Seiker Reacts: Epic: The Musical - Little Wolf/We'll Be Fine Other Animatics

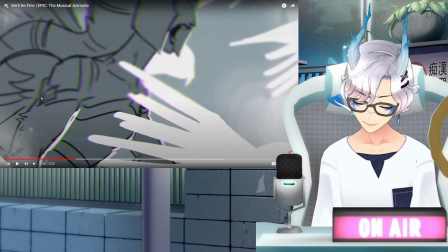Kind of that, like, clash, that conflict there, final argument from ten years before.
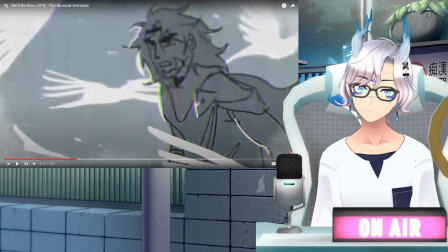Yeah. I like it being hazy, too. It's almost kind of glitchy, like it's a hazy memory of a TV.
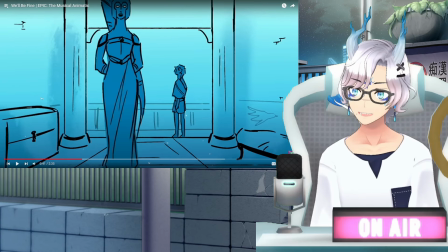Also, I do like the portrayal of Athena being, like, massively tall. She's like twice Telemachus' height here.
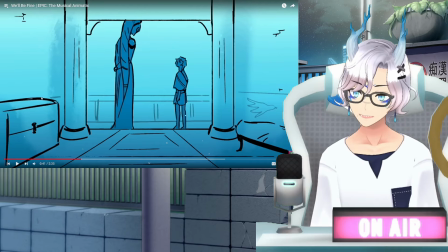So having to like actually duck under the entryway into the bedroom.
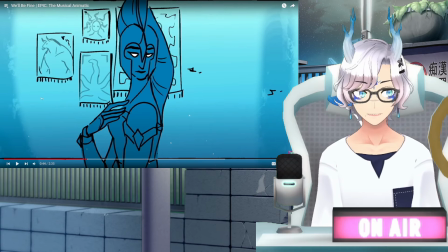Also, again, Gigi is really good with the camera work. Like, I cannot imagine how long that took to do that smooth camera move like that.
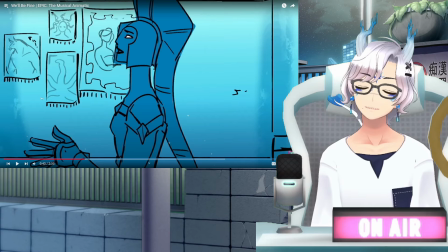Like, yeah, it's only a few frames, but the camera movement is so good. Ah, Gigi, you're always so talented.
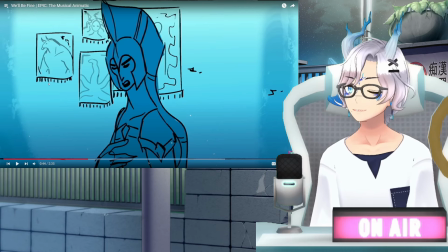Oh, and I like how like the the background details you have medusa you have the minotaur i'm pretty sure that's supposed to be sylla no
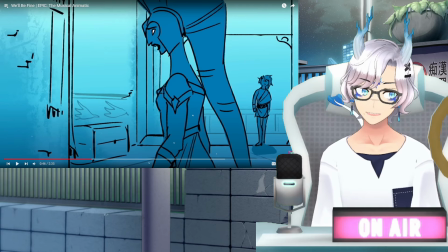no no the hydra it's supposed to be the hydra doll yeah
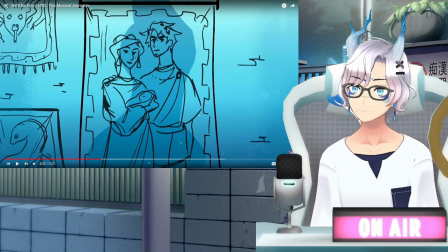yeah that's supposed to be the hydra but uh it being a family portrait oh that's so nice oh
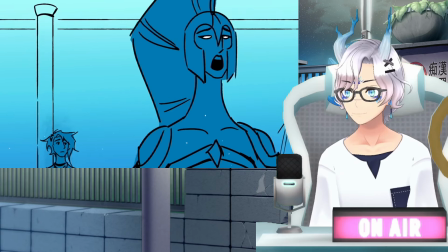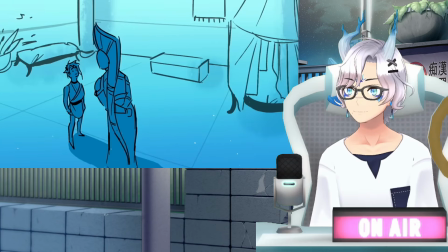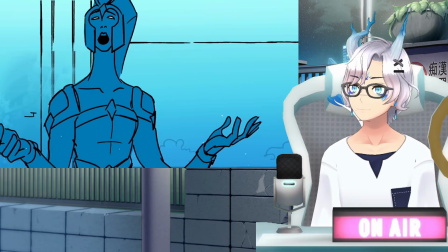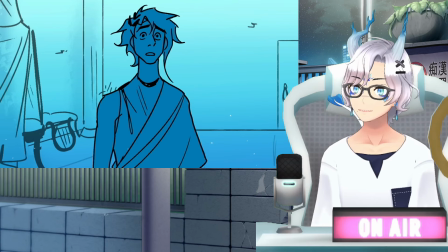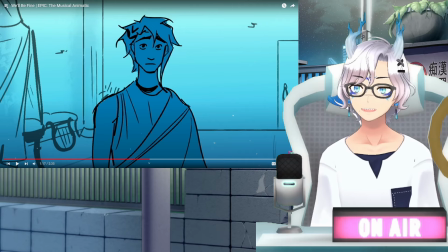again uh i just had to let it play because it's so good but the way i love the way gg is so good at using the movements like just the way
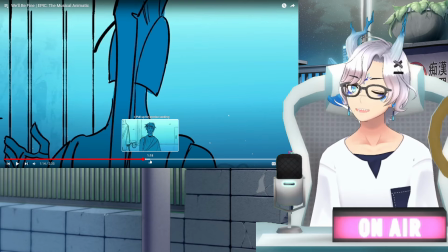athena moves matches the lyrics perfectly just that kind of that sadness that regret that she obviously feels towards what happened with Odysseus almost a decade ago and how she's reflected on it and thought about it. Like, yeah. Like, just, you can see it in how she moves, how sad she feels about it, and it's like, aw.
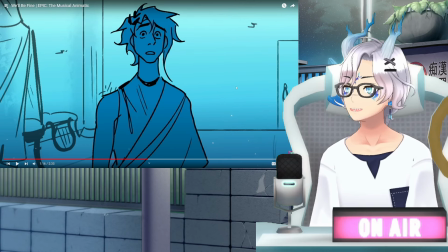And look at his face, too. Just, oh, it gets across so much where this goes. And he sees, aw, that's such a good way to get across Athena's pain in this entire situation. Aw, again, ever props to Gigi. Always good. Always amazing. The best.
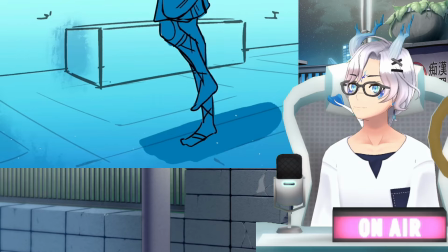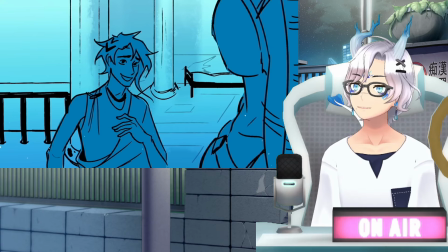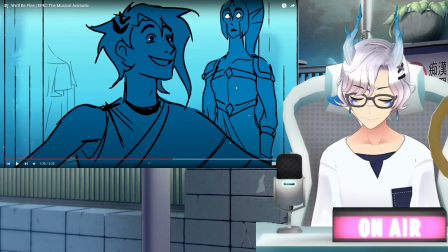I need to establish again that this boy's expectations were not even on the floor. The bar was in the ground. My boy, Telemachios, your expectations were on the ground in terms of where that fight could have gone.
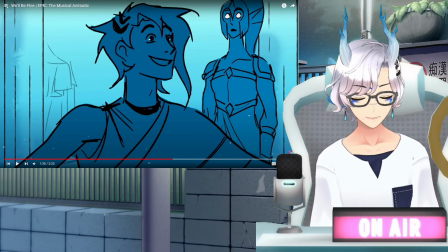Oh my gosh. His expectations were not simply low. They were in the goddamn hole.
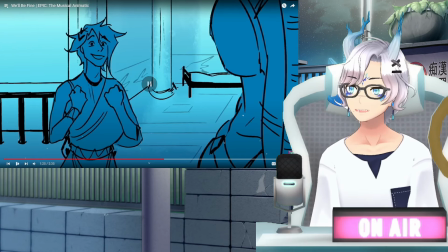But I just, again, just immediate bright sunshine boy.
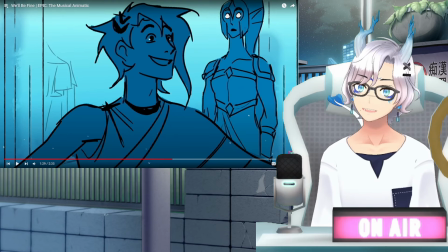and again oh the animation is so good just the airboxing just oh
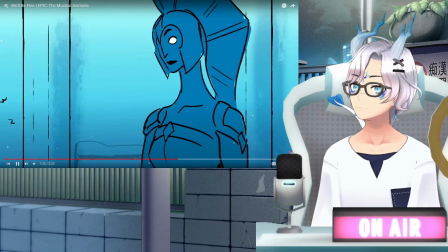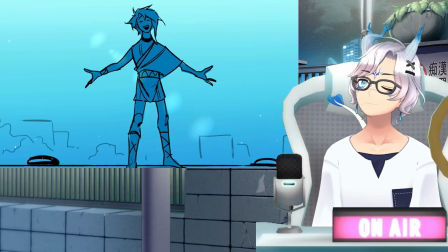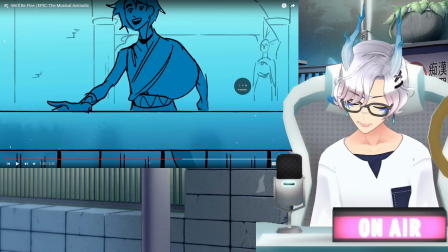gg how long did this shot take how long did this did this rotating shot take
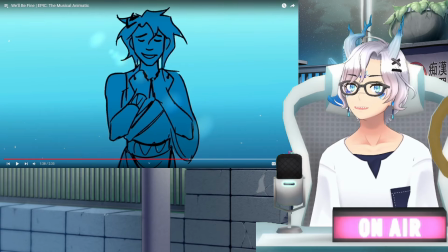like how how long did that take to plot out just the rotation of all of this because i'm like we're gonna frame by frame this
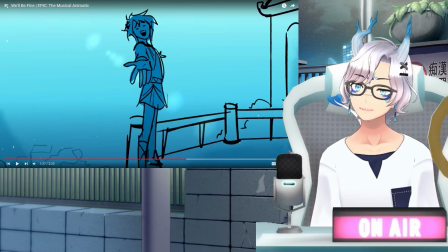just look at that yeah okay so it's animated on twos if not even a bit more than twos actually because it is an animatic so it's more than
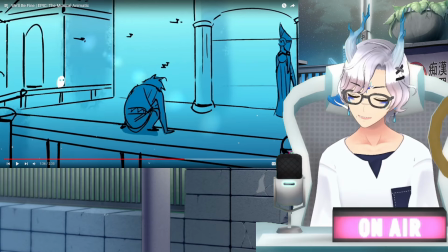twos but like just the rotating shot you go from here and then it's just like this like how long did that take to do with the whole
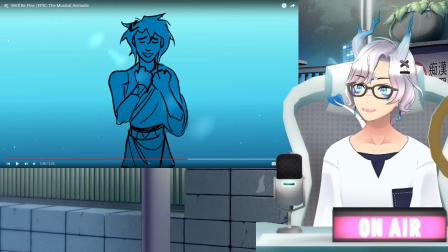rotation in the cell and everything oh my god it's so good it just embied on the rail ah that's